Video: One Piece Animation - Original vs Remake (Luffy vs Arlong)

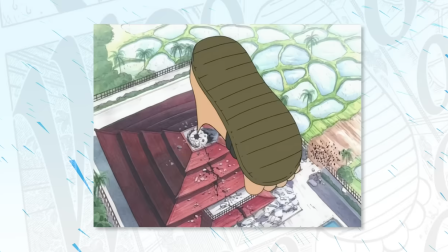(4:04)
This is of course taken from the manga so I'm not going to give too much credit to the storyboard artist although I will to Shimanuki for being able to draw quite a difficult perspective.
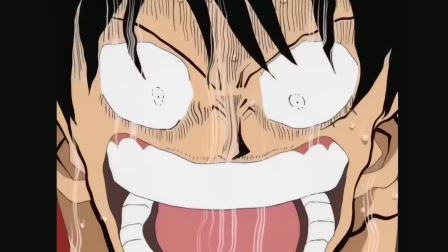(4:13)
Now after the hit there is blood everywhere with this very DBS cut of Luffy like you have the wave glass filter, the slow pan up and also yelling.
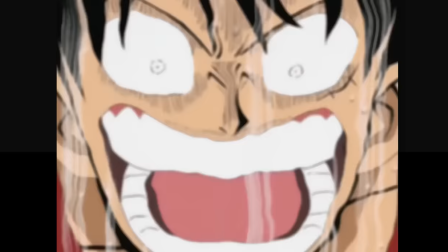(4:22)
The director for this episode had never worked on Dragon Ball at this time so this is definitely more so
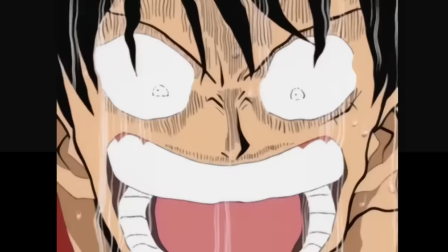(4:27)
thanks to Shimanuki who is of course a Dragon Ball animator so makes sense why it feels that way.
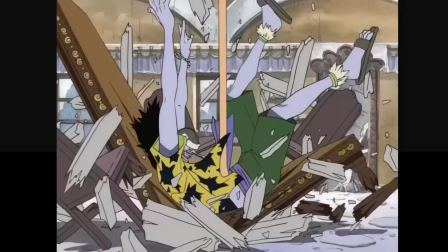(4:32)
Anyway Arlong gets knocked down through each floor and into a table,
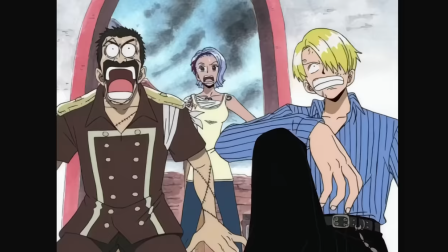(4:36)
there's smoke coming out from every direction, everyone's shocked and then the camera zooms out and you see the whole aftermath.
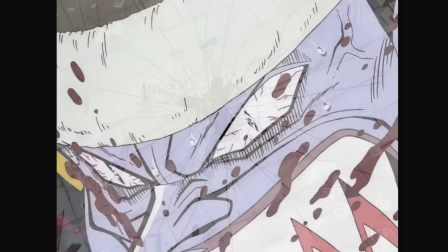(4:42)
First up I love this drawing of Arlong, probably my second favorite in the scene. Sort of hatching this is a nice way to emphasize this particular moment.
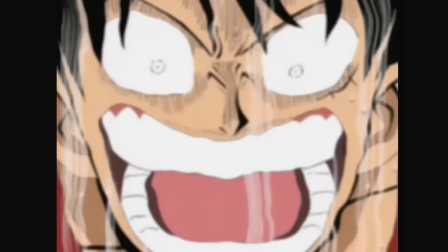(4:50)
It's distinctive through contrast and well I love bold line work.
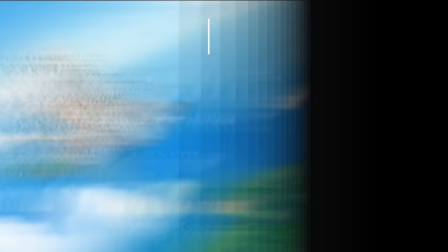(4:54)
As you might expect it isn't new to his work and definitely is frequent in his work on Z as well.
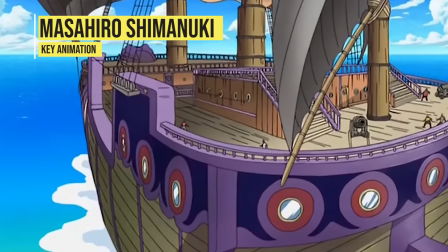(5:00)
Now Shimanuki's always been one to include some flashy effects work that is achieved not exactly
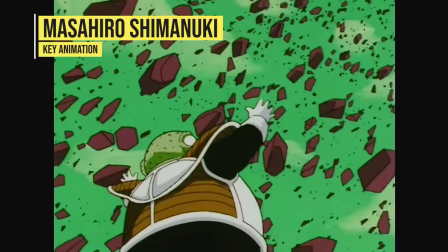(5:05)
through scale although that can be the case but more so just the amount of detail he packs into them.
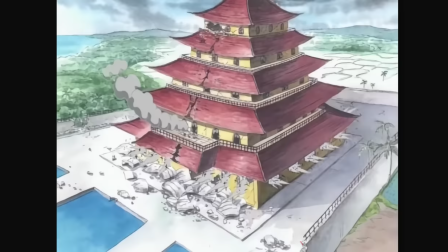(5:11)
For example here you have about 13 separate blasts coming from the window and then a smoke trail coming from up here.
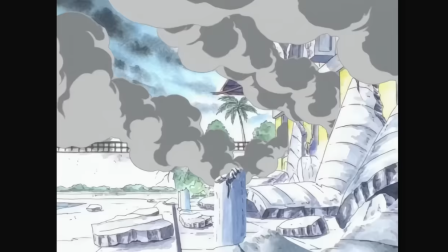(5:17)
Definitely time consuming to be animating all of those elements. Then you have the flagpole come down, it shatters and there's pieces of debris everywhere.
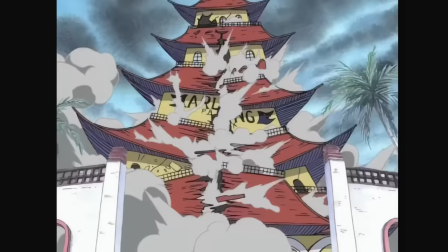(5:25)
Not too long later it gets more detailed again as the castle slowly crumbles. It's really impressive how much is going on here.
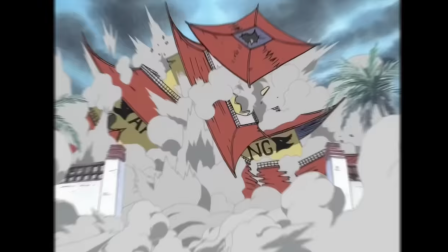(5:33)
It's a great way to finish this scene and it's more so where the complexity in terms of animation lies within it.
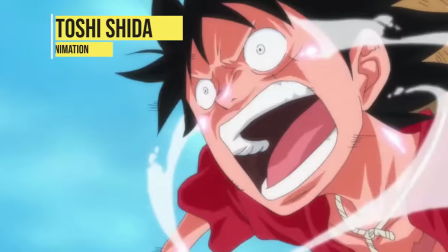(5:39)
Now though, to the 2017 scene by Naotoshi Shida.
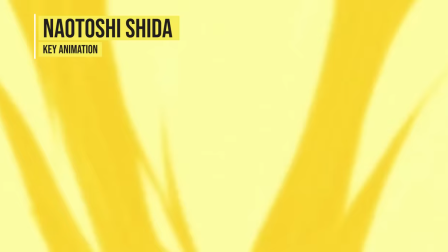(5:42)
So when it comes to Shida, nothing is static, it's like he wants to make everything as complex as possible, using high frame rates,
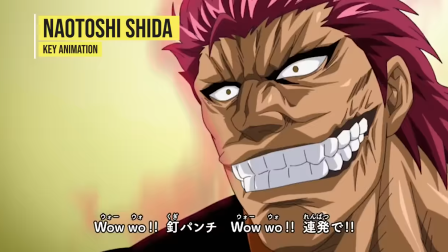(5:49)
quite tight spacing which requires a lot more drawings, then add the fact that they're often quite detailed with a lot of line used and shading.
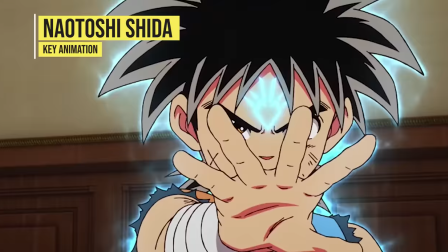(5:57)
To sum it up, it is not easy by any means to pull off, and well, I guess you can see all that literally within the first 2 seconds.
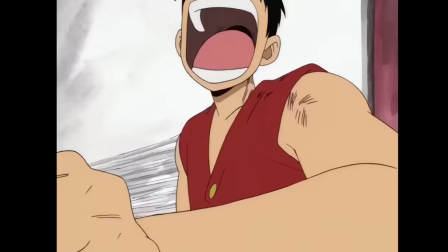(6:03)
Like, Hisada's roof kick was great, it was quite animated and it isn't a static shot either, the camera actually moves with the character.
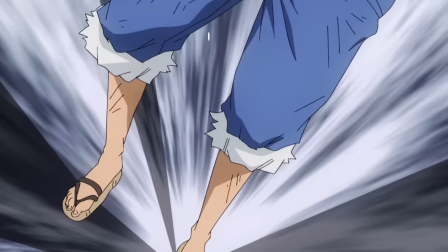(6:11)
It's a feature of his work I've always loved as it gives a bit of life to the animation. But Cheetah goes for this low angle rotation, then as Luffy is about to kick,
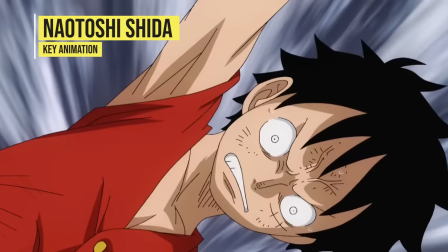(6:19)
the camera rotates and comes up underneath, then zooms into his eye, then out tracking the foot.
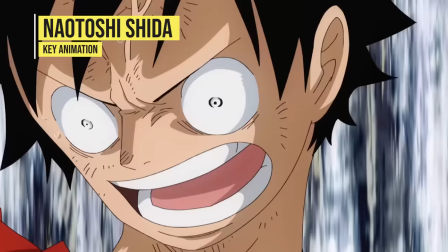(6:25)
It goes without saying it looks impressive and it should be of no surprise that it is equally difficult.
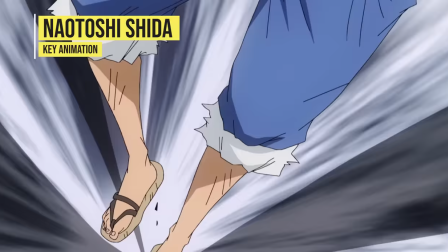(6:30)
You're having to draw the human body, which is for one quite complex, but within these very difficult angles.
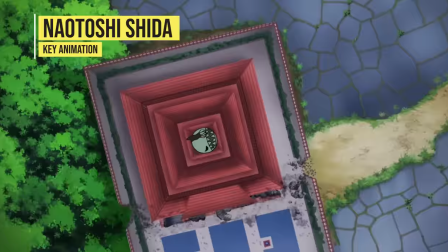(6:36)
And even though having an awareness of perspective is very much a fundamental that any good animator should have, Shida's work displays a mastery of it.
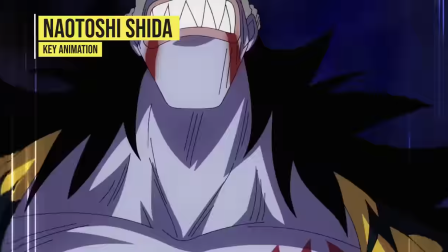(6:44)
Now the second noteworthy point is how the animation is paced out, with his quick bursts of movements then holds.
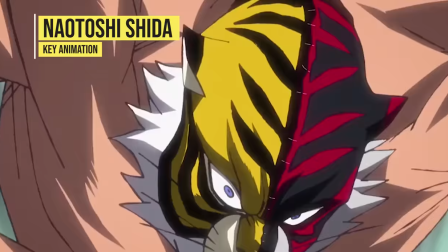(6:51)
It's a feature to his work that's become more and more pronounced over time and is quite a distinctive trait.
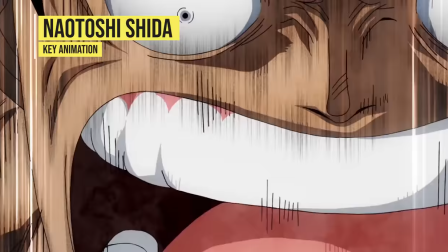(6:56)
And surprise surprise, it's all throughout his work here,
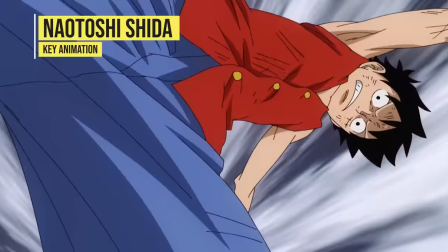(7:00)
such as when Luffy draws back his leg in anticipation, but definitely when he hits the roof, everything slows down to emphasize the action.
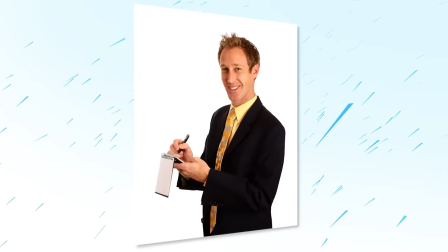(7:07)
Then once it comes up again, the timing goes to twos, then threes, with the spacing increasingly getting tighter to give that slow-mo effect.
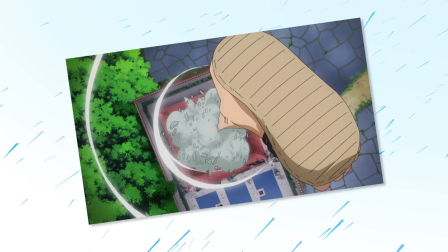(7:14)
Now, on a side note, there is a slight change in the storyboard, but it's not all too different. With this shot coming much earlier, still works nicely, so no problems there.
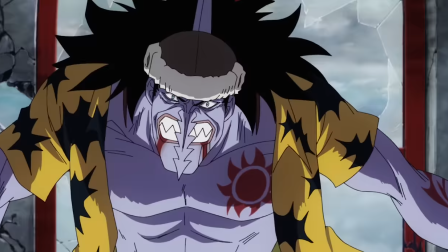(7:23)
Getting back to Arlong, the nose crack is missing so a little sad but this character acting, you know it's not the standard still drawing with lip flaps.
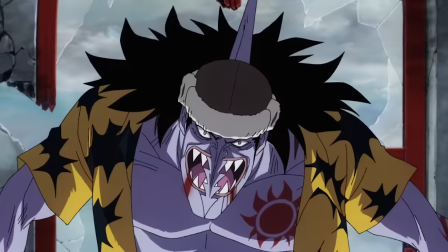(7:31)
This extra amount of animation definitely expresses his anger better,
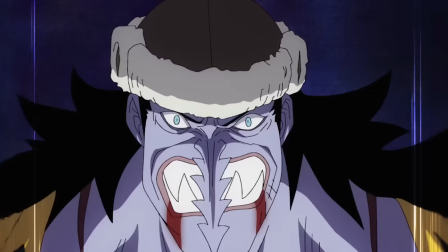(7:35)
especially in how he swings his head around and to the side, back and forth before making his sudden leap right at the camera.
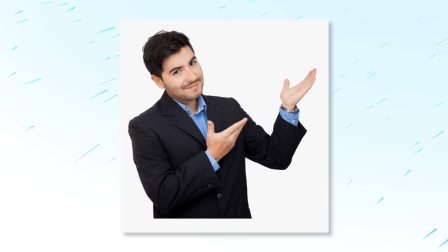(7:42)
It's a lot more energetic than the original in that respect. Once again though, I have to talk about the camera work.
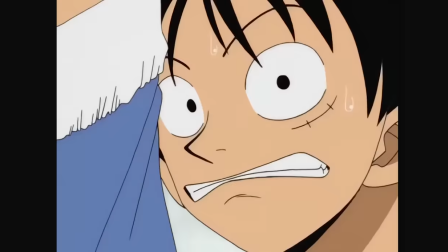(7:48)
Instead of cutting between different shots like Luffy's shock reaction, then Arlong, then back again,
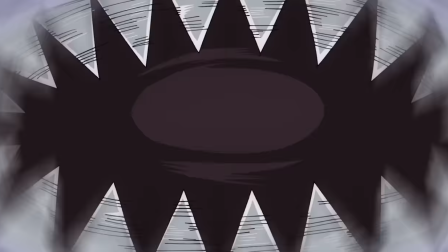(7:53)
by having it all in one continuous cut definitely gives a great sense of flow. You also have other classic Sheeter traits like the big lip flaps and shaking the head around.
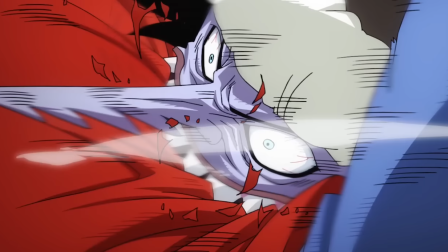(8:02)
Besides that, I also appreciate the clarity to when Arlong bites into Luffy.
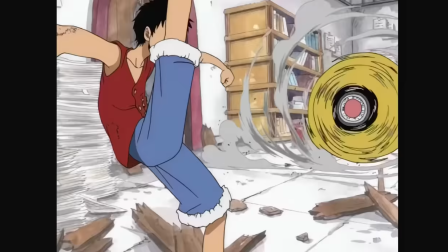(8:07)
Now, while I love that style of very snappy Kata-da style actions like in the original, it was a little quick and I didn't even realize what happened exactly.
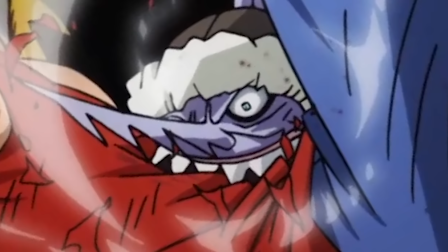(8:15)
It wasn't until watching this version I was like, ah he got a big chomp and then it all made sense.
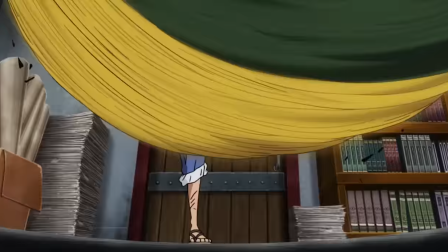(8:21)
Now the most important thing of all though is what about the Smackdown? Safe to say it's good and in terms of execution it's actually pretty similar.
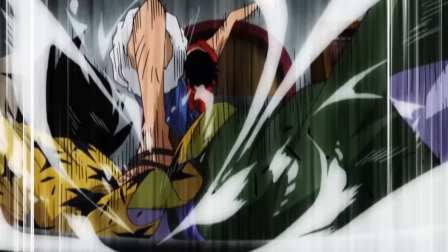(8:29)
Long hold, camera shake and although it's not actually a still frame which I was thinking it was at first but rather again just really tightly spaced drawings.
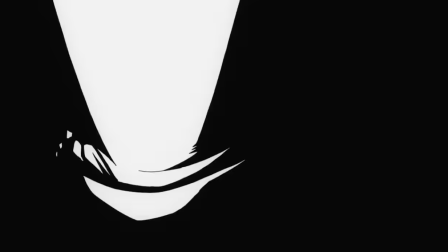(8:37)
Still it doesn't appear all that different since there's barely any animated movement.
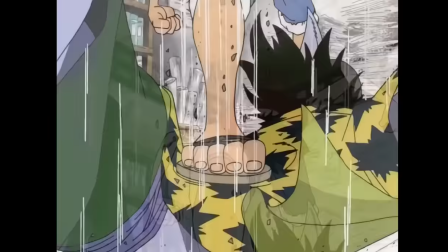(8:41)
Now, honestly, I like how Shimanuki held on the hit for longer, but Shida's drawings definitely are a bump up.
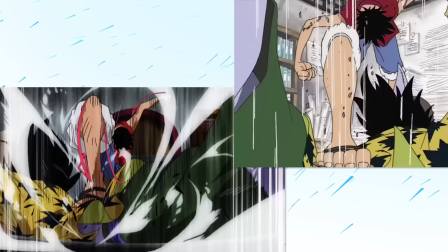(8:46)
For one, Luffy's pose, Shida pushes it a lot more, bringing his body down and his arms further out.
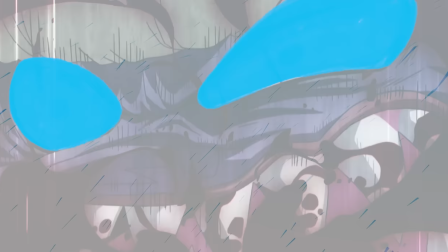(8:52)
There's a lot more force to it and I would even say depth. Then with Arlong, it's likewise very expressive.
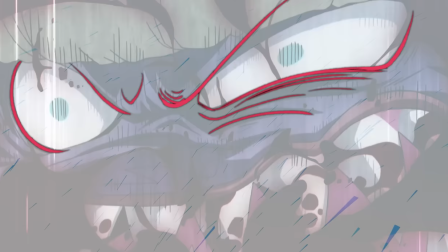(8:58)
You can see there's a lot more manipulation with shape, with the left eye and eyebrow being stretched out while the right is being pushed down.
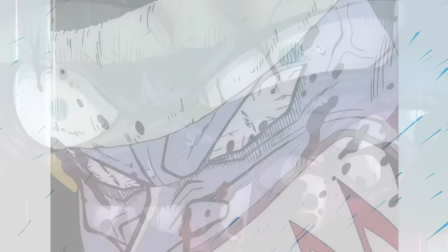(9:05)
And he does this through these very strong curves. In contrast to Shimanuki, which relies more on straights.
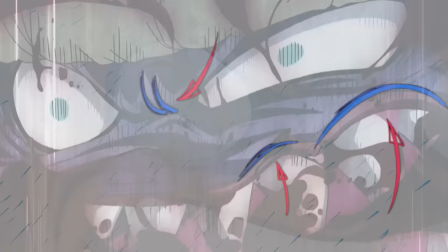(9:11)
Shida really wants to push the facial muscles out more which gives more expression naturally but also makes it look more three-dimensional and I think that's even more clear in the next cut.
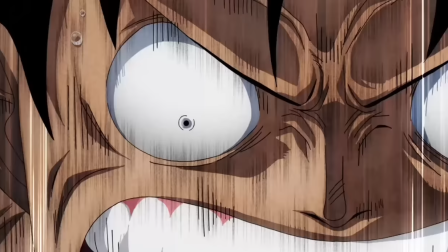(9:20)
He's again defined many of the muscle groups of the face with not just line but also shading. There's much more roundness to the eyes, the eye of course is a spherical object and it definitely feels more like it's treated as such here.
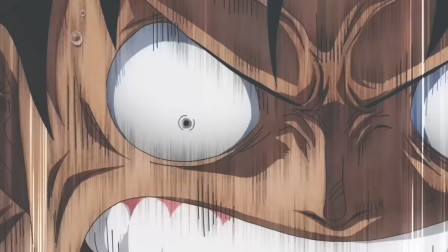(9:33)
There's also other basic principles like overlap, which help in giving a bit more depth.
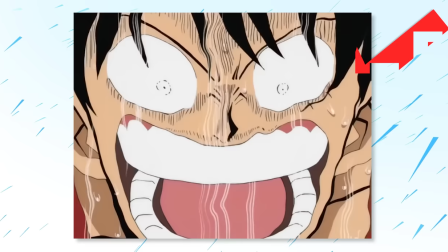(9:37)
This also is a good example of separating your stylistic taste from something that is better drawn. Because personally, I actually much prefer the style of Luffy in this shot by Shimanuki and all the hatching and whatnot,
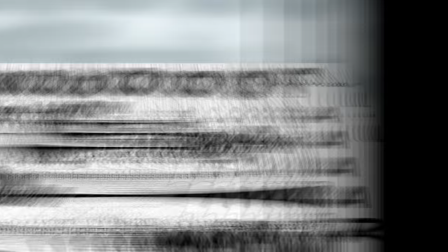(9:49)
but as a drawing itself, Shida's is a level up. Still, both are great, but I really like what Shida has done here.
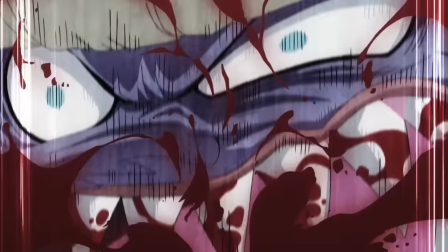(9:56)
Now, rather than giving us a view outside of the castle, much in line with the manga, Here, you get to see Ah Long smash through each of these floors,
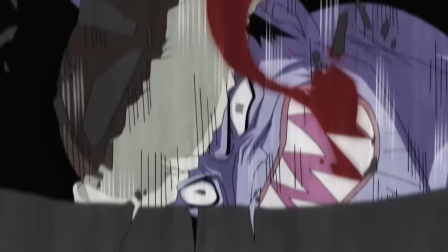(10:04)
not a bad addition, the timing is on one so everything goes by very quickly and mixed together with some detailed effects,
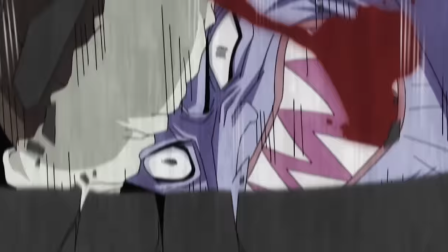(10:12)
the animation has this explosive energy to it which leads perfectly into the big final hits.
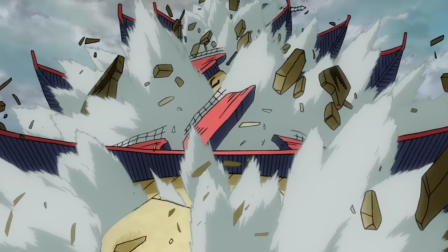(10:18)
The rest of the scene though seems to veer a little bit from the manga and the original again with the storyboard and also the
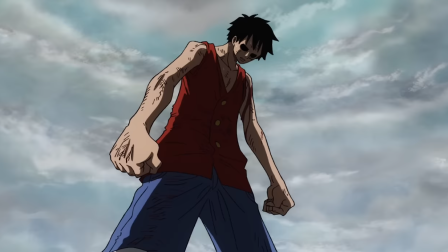(10:23)
actual sequence of events with the building collapsing right after the hit and then like this cool low shot added.
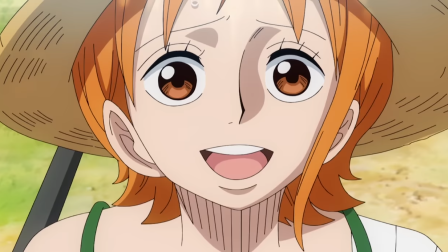(10:29)
It might be a little less faithful to the manga, but generally I think these are quite nice additions.
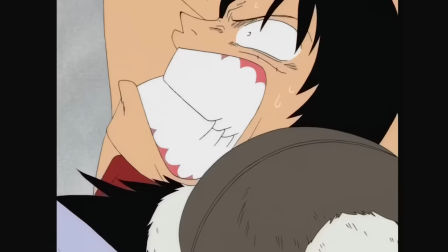(10:34)
Now for the verdict. I honestly think that both these scenes were great. The character art in the original was good.
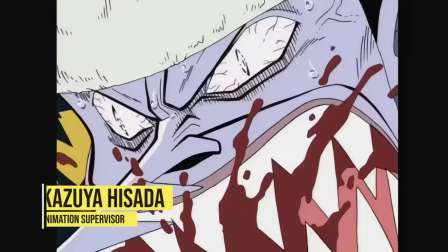(10:41)
Even though Kazuya Hisada, the animation supervisor's corrections are everywhere, some of Shimanuki's drawings make it in which look nice as well.
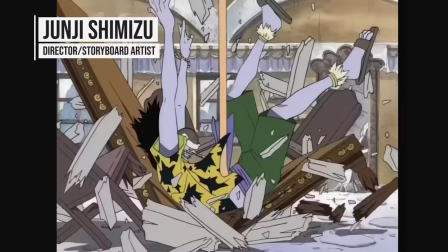(10:50)
The storyboard by Junji Shimizu is pretty accurate to the manga,
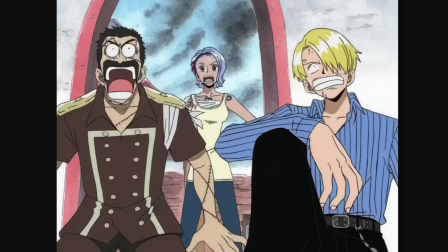(10:54)
so there's nothing really to note there. the animation, while certainly conservative in areas, still delivers in giving impact.
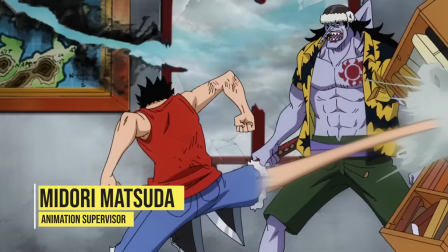(11:01)
With the remaster, this section is supervised by Mindori Matsuda,
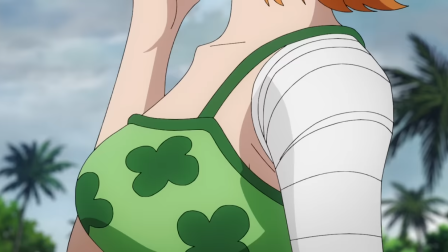(11:05)
coincidentally who would take over from his side of the position of character designer for the TV series only a couple of years later.
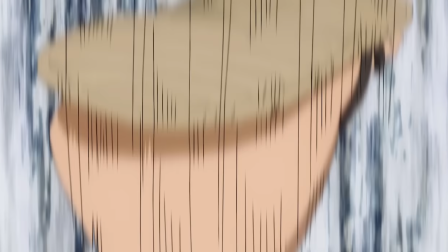(11:11)
Thankfully, he seems to leave Shida's work completely uncorrected, although that isn't all too surprising in this era of Shida's work,
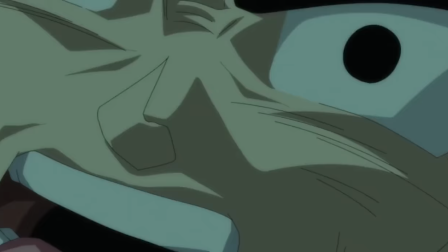(11:19)
since he's typically given freedom on whatever project he's been brought on to but like on many of those projects he definitely stands out.
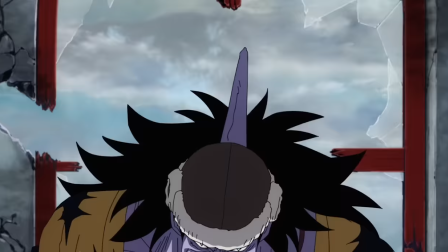(11:26)
For one I simply appreciate how much more animated the scene is and generally it's just filled with energy and dynamism.
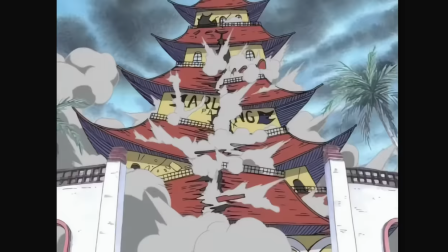(11:33)
Although in terms of effects work as the castle collapses I think Shimanuki's work still sits on top.
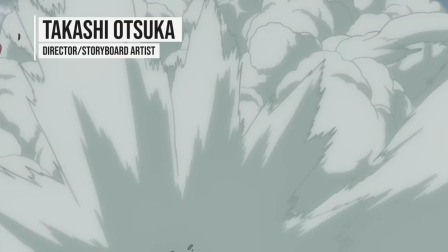(11:39)
Really great work of course though by the unknown animator as well. Now the storyboard by Takashi Otsuka also has some nice additions as I mentioned.
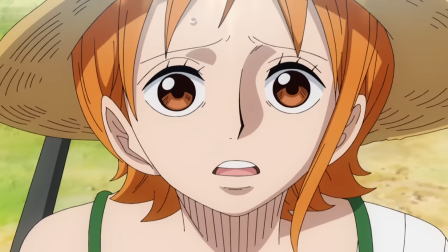(11:48)
I guess the effect he wanted simply was coolness with quick explosions, low angles and cutting some parts out of the manga to make it go just a little bit faster.
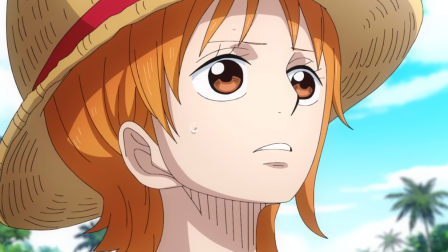(11:57)
For the most part I'm okay with that but I think keeping in line with the slower pacing to the
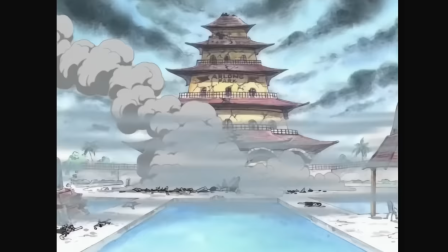(12:02)
crumbling of the castle that the original did gives a bit more significance to its destruction.